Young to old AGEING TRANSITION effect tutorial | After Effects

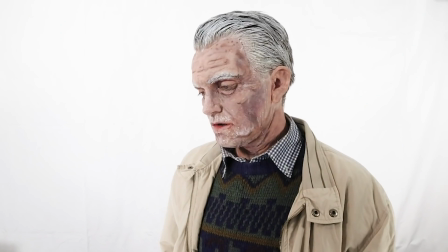And then we shot the old character on day two.
Lockdown's been really hard on me.
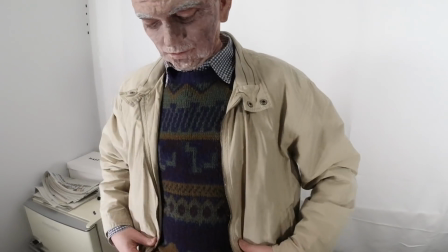Now this was the first time we had ever tried something like this with makeup and prosthetics and although we didn't think it looked 100% realistic,
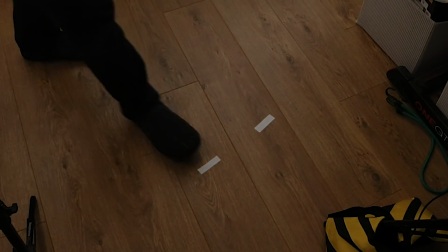we thought it was at least good enough to demonstrate this effect of swapping out one actor for another.
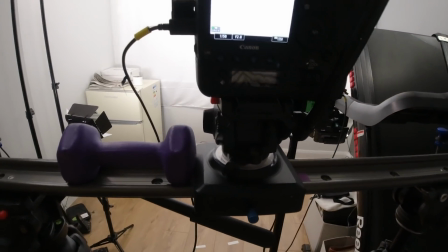So now we were able to move our weights that were locking the camera in place and do the second half of the same move.
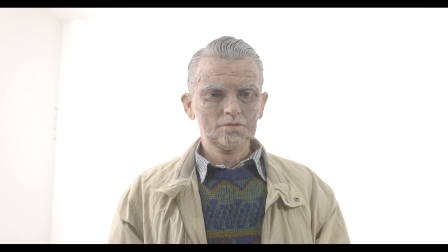This time the operator began by counting to 10 and I stood very still and then we did the slow camera move off to the right.
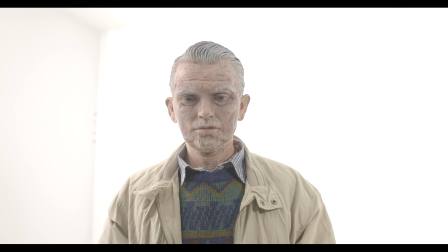For both characters I stood on exactly the same spot and looked at exactly the same mark so this was a pretty good way of getting the shots to match.
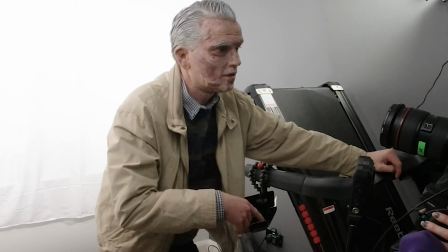Once again we watched the best take back and were pretty confident that we could line this up with the previous one.
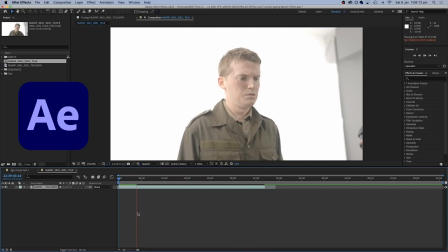And so now we could begin editing. So we created this shot in After Effects and the first thing we did was to load up the two original takes and
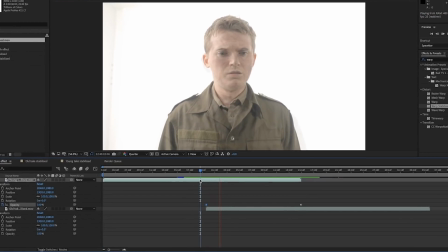we lined up the young take on top of the old take at the point where we were doing the 10 seconds of no movement.
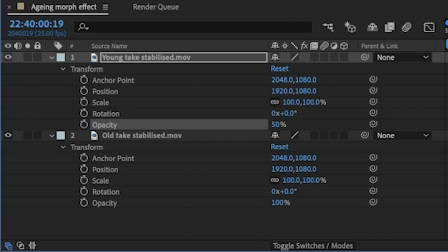With the young take opacity turned down to 50% now we could see both takes at the same time.
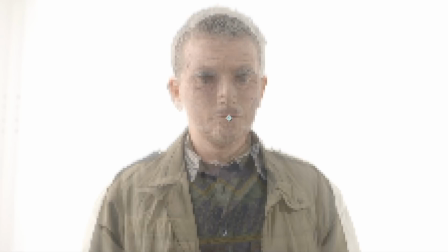So they were pretty similar but not in exactly the same place.
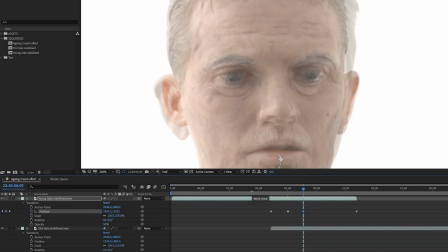So now we could add some manual position keyframes to the young take and start shuffling it around to line up the face over the old take. Specifically we were going for the eyes here because I think that most people would normally be looking at the eyes in the face and if the eyes line up then you probably won't notice if other things don't.
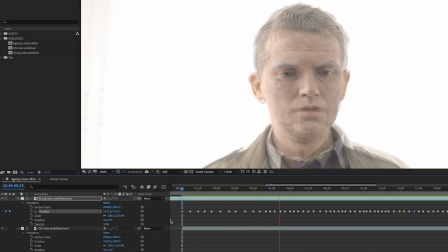So pretty soon we had a bunch of keyframes to help line up the young take exactly over the old take.
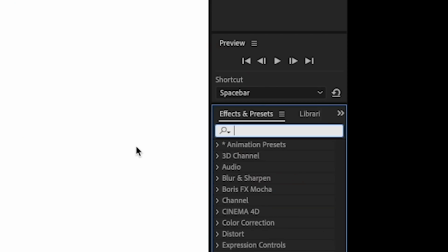Now comes the main part of the editing and that is to add the mesh warp effect to both
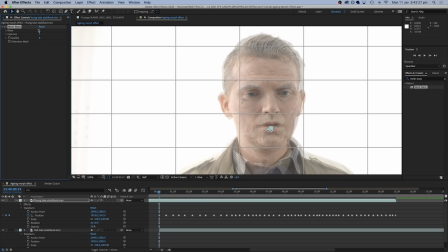layers and we're going to use this to subtly distort one figure to turn it into the other one.
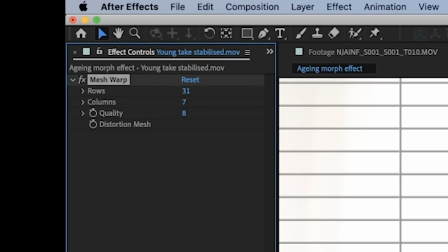And this was the same process we used in our Doctor Who regeneration tutorial. If you increase the rows and the columns to their maximum you'll get the most detailed grid, which is what we want.
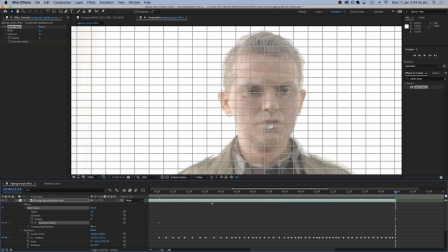And we can add a keyframe under distortion mesh at the beginning and the end of the section where we want the change to happen. Now we want the young clip to change into something that looks like the old clip over time,
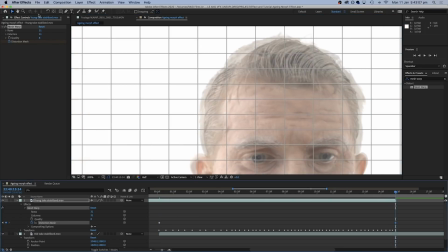so if we leave the first keyframe as it is we can go to the end one and begin to move things around. so now we can distort the young face to line up with the old
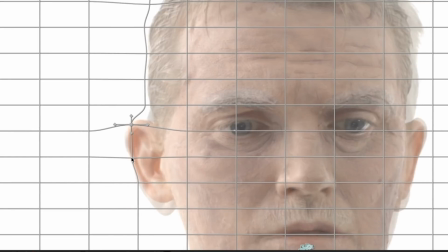one by pushing and pulling these corners of the squares around.
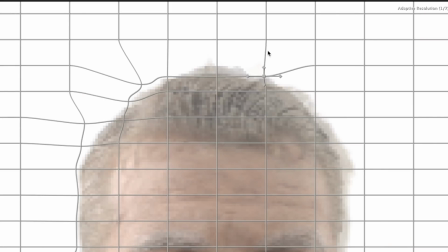So some of the things we were paying attention to here were lining up the top of the hair, making the skin sag a little bit under the eyes, lining up the mouth and nose slightly,
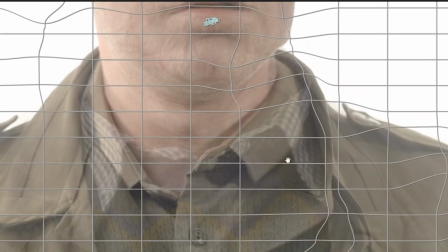moving the edges of the army coat to match the old man's jacket, and then trying to line up the shirt collar with the other shirt collar underneath.
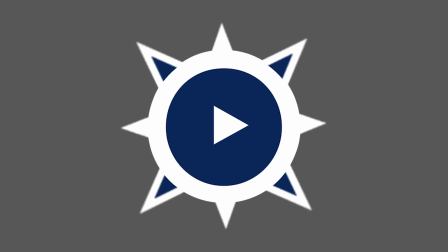So now we have the young shot changing to look like the older shot. So now we can do the same process with the old clip but in reverse.
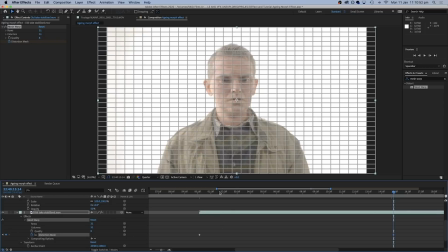Set two keyframes, one at the beginning and one at the end, and this time we're going to leave the ending one alone and now we can distort the beginning of the old image to look like the young one.
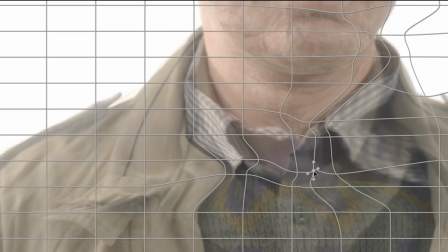So once again we could shuffle everything around to try and make it match and because we had lined up the eyes already that was the one thing that doesn't need to move.
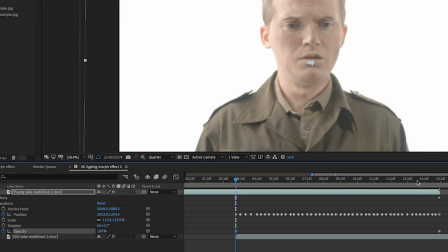So once you've changed everything on both layers you can now keyframe the opacity on the young clip to start at 100% and end up at zero.
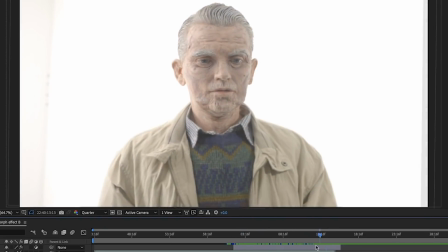This will slowly reveal the older clip underneath and that is basically how we did our morph effect.
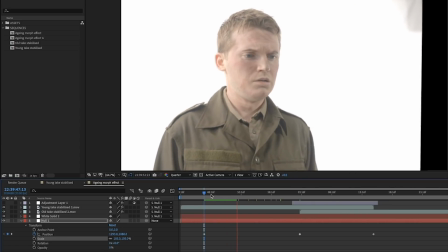Now we could improve the shot slightly more by adding a new null object and attaching all the layers
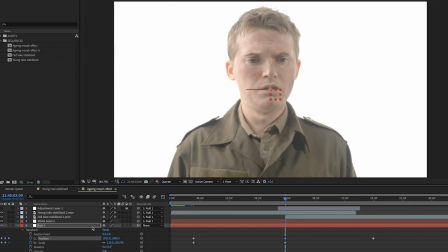to it and we could then change the position and the scale of this to create a more interesting camera movement.
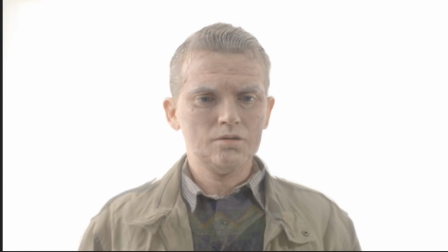Now unlike Steven Spielberg we didn't shoot this in two physical locations, we've obviously cheated using our stage,
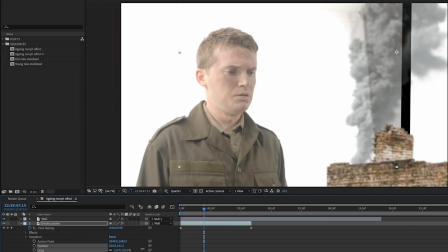so to make the time periods look different we could drop in some digital scenery on each side and keyframe it to match the movement of the walls of the studio.
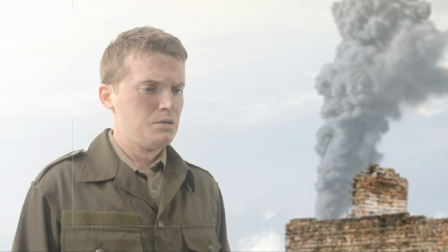So we dropped in some damaged buildings for the wartime part of the scene and dropped in some footage from a war
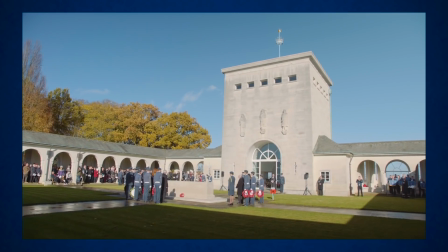memorial which we had shot for a previous documentary project for the second half the scene with the old man.
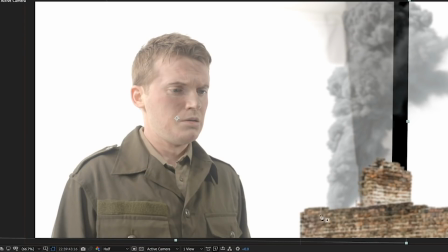And this was the great thing about filming this against a white background, we could just use a simple mask to get rid of the edges of the studio and that just left our figure in the middle of the frame to arrange these other elements around.
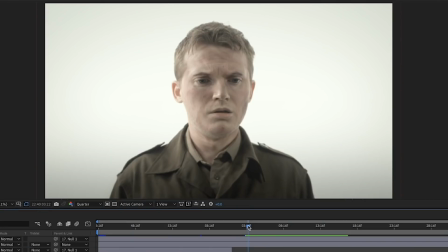Finally we did some color correction to the whole image using an adjustment layer and we found that changing the color grade can also suggest time passing or moving into a different time period.
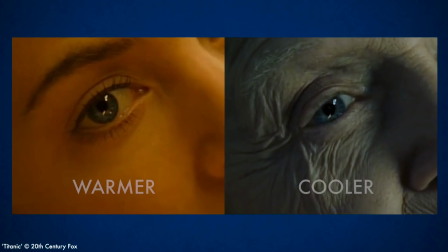And if you look at films where scenes take place in different times they often use different color grades to make this more obvious.
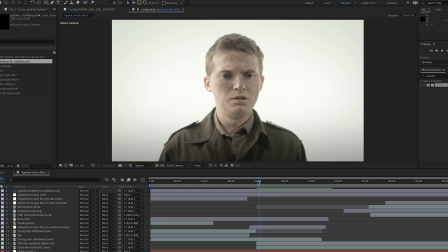So then we were done and we could look back at the finished effect.